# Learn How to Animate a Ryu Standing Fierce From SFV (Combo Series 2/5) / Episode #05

This is John. He can draw. Alright, still can't draw, but he definitely can animate.
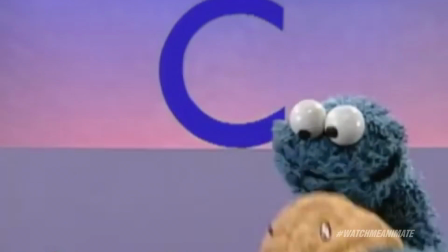[0:14]
Today we continue our series dedicated to the letter C. Cookie starts with C. Let's think I still love cookies,
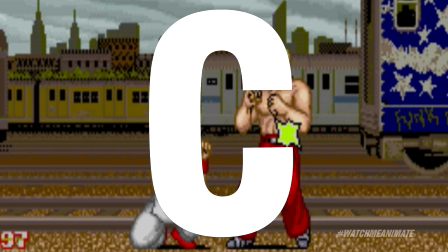[0:22]
but I'm talking about C for combos, baby.
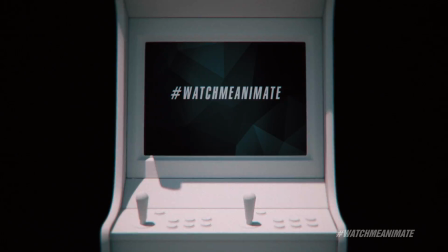[0:29]
Alright, it's time to let John show us how it's done. Let's do it. Select your character.
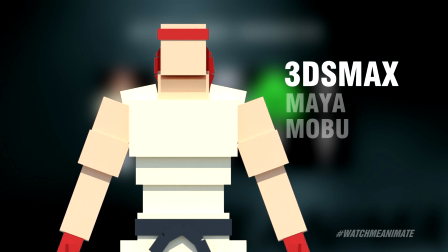[0:36]
Jago selected. Select your mode. 3ds Max.
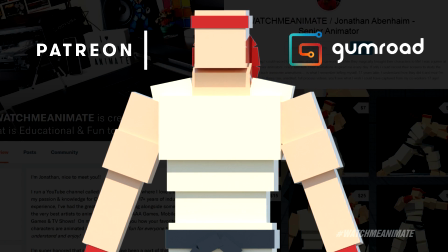[0:41]
Join Watch Me Animate on Patreon or visit Gumroad to get your Jago rig plus a 7-hour full process video for this episode.
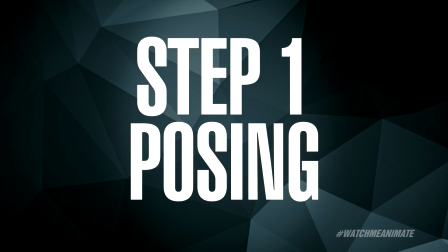[0:50]
Let's begin.
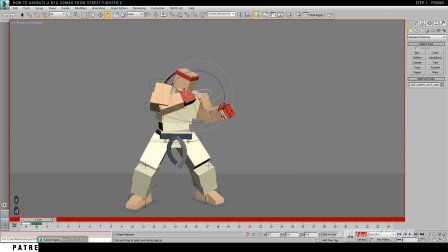[0:52]
Standing Fierce is the second of 4 connecting moves in this combo series, and as you probably guessed, posing is the very first thing on the agenda.
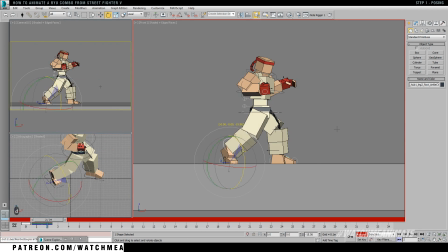[1:00]
Do not be lazy when it comes to using references. It is 2018. You have all the tech at your disposal.
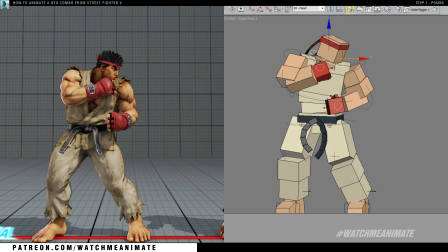[1:05]
This animation is 4 poses with 1 duplicate. Number 1, idle stance. Number 2, the punch. Number 3, the block. Number 4, the idle stance. With the in-betweens, idle stance number 1.
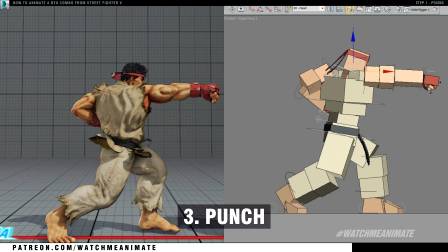[1:17]
Number 2, the anticipation. Number 3, the punch. Number 4, anticipation.
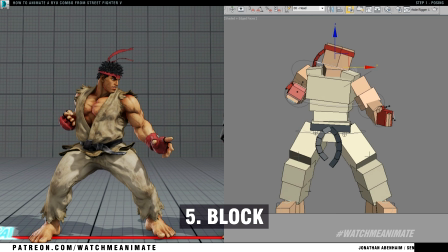[1:23]
Number 5, the block. And 6 for idle stance.
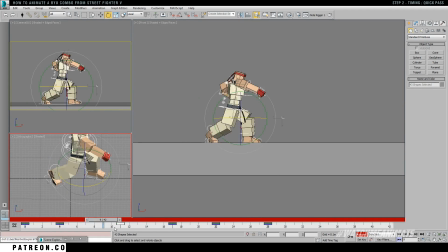[1:29]
Quick pass on the timing. I'll select all my keys and start spacing them out. Now, there's no exact formula when spacing out the keys.
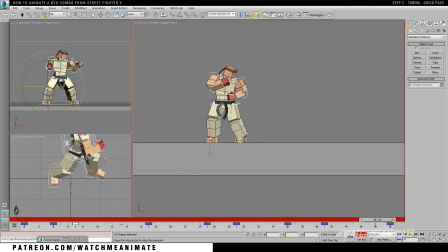[1:36]
I simply select them, I move them, I hit play, and I see how it feels. You gotta feel this out.
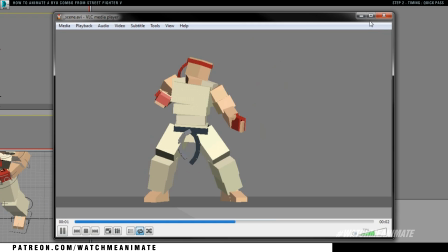[1:41]
Now, I'll repeat this process a few times until I get something I feel comfortable moving forward with.
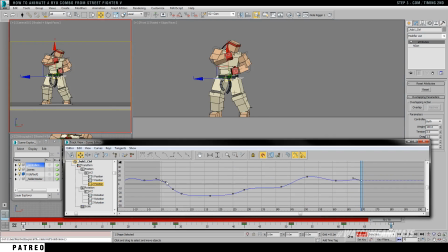[1:50]
Next thing I want to do is overshoot the comms F curves and make some minor adjustments on the overall timing.
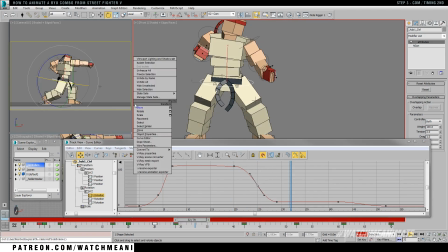[1:56]
I'll overshoot both the translation and rotation F curves.
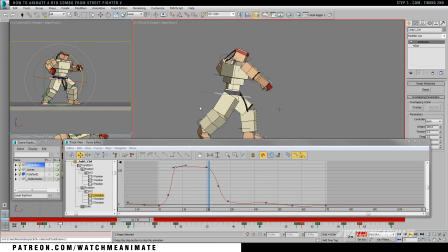[2:00]
I'll do this one axis at a time, and by preference, I'm always starting with translations first, then rotation second, never the reverse.
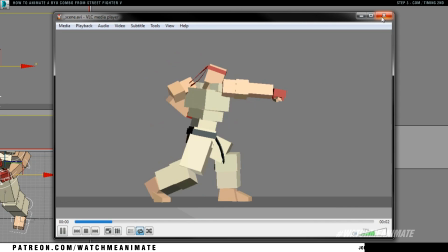[2:08]
Overshooting the F curves on the comm is the first step to adding weight to this animation.
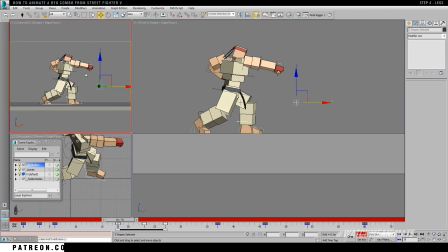[2:17]
As he shifts his weight into the punch, I'll adjust the timing of his left knee pivot, reducing any sudden jerks which will cause the knee to pop.
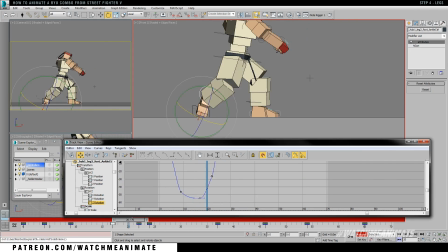[2:24]
I'll also make adjustments to his right ankle as he's turning, creating a better follow through.
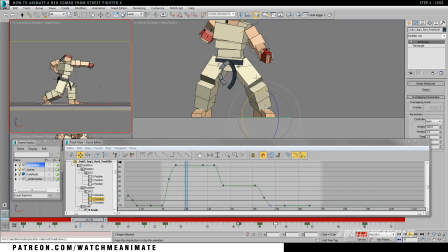[2:29]
Now, cleaning up your animation, making small incremental changes as you go should be a part of your animation workflow.
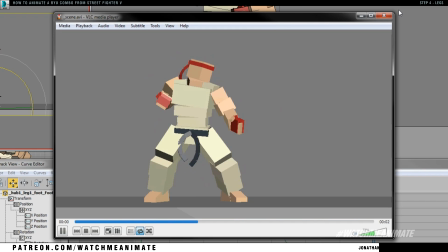[2:35]
Trust me, you do not want to wait till the very end to try to clean it all up.
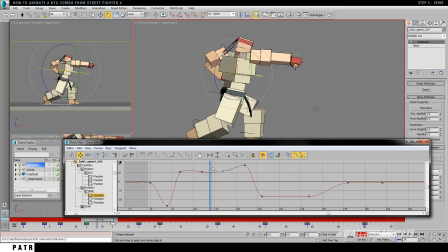[2:43]
Moving on to his spine, the objective is to create more weight as he throws his punch,
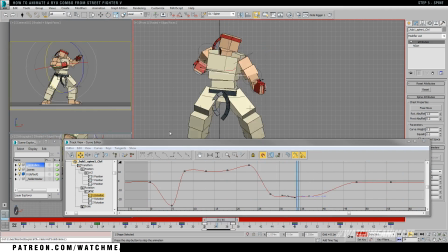[2:48]
and the way I'll go about this is to give his chest a slight rumble using the X-axis.
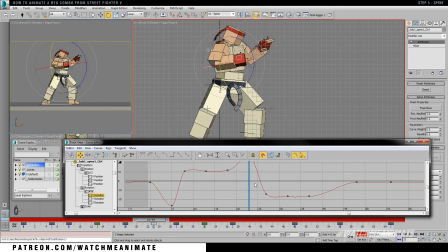[2:53]
I like to add an IOI effect, which stands for in, out, in, to help pull this off.
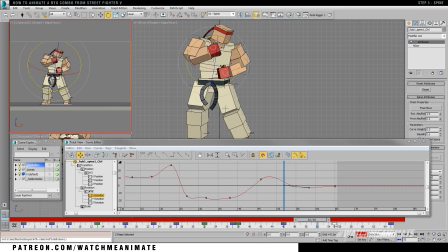[2:58]
I'll also add this IOI effect as he blocks and as he returns back to his idle stance.
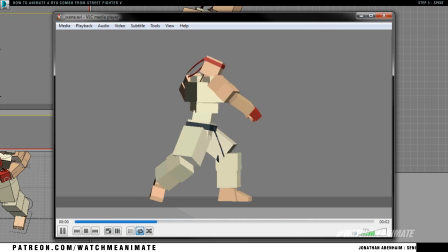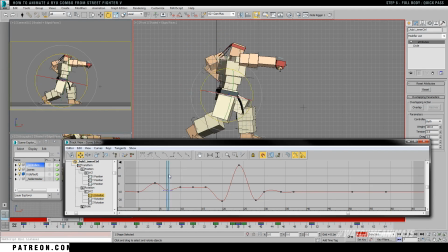[3:11]
Into a full body quick pass, and what this means is I'll revise the entire body, dialing in the timing and making small adjustments to tighten up the overall performance.
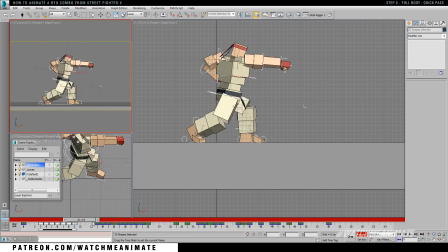[3:20]
I'll also do a little house cleaning, removing any keys along the way that no longer need to stay.
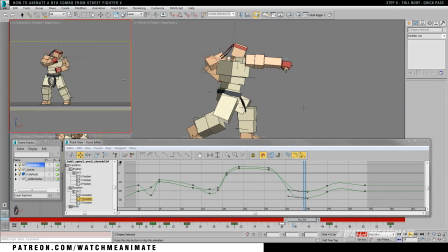[3:25]
You can think of it as a final prep before I enter the polish pass phase where I'll make this animation come to life.
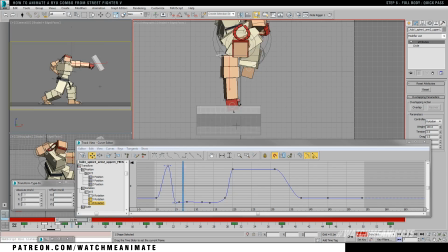[3:31]
Lastly, you'll notice that I've added a target to help visualize the impact of the punch.
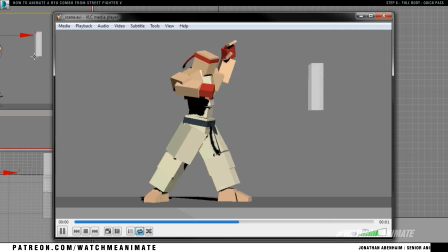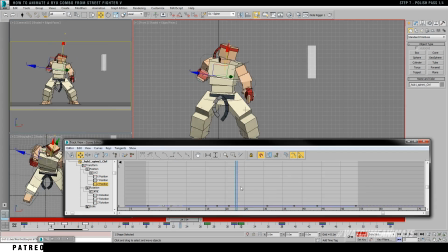[3:42]
Into polish pass we go, and my focus now shifts to adjusting the secondary animation throughout the body.
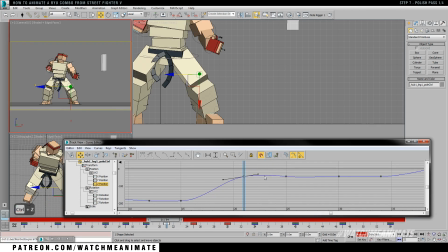[3:48]
Now, secondary animation is all the subtle movements your eyes may not catch but still register as you watch the animation play.
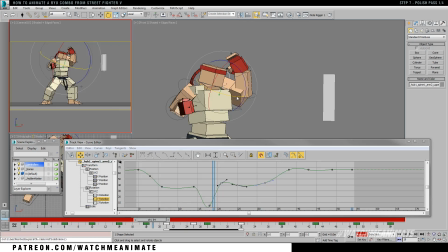[3:56]
More on that shortly. Now, onto his left hand and arm as he blocks, I'll reposition both, making it feel more dynamic and expressive.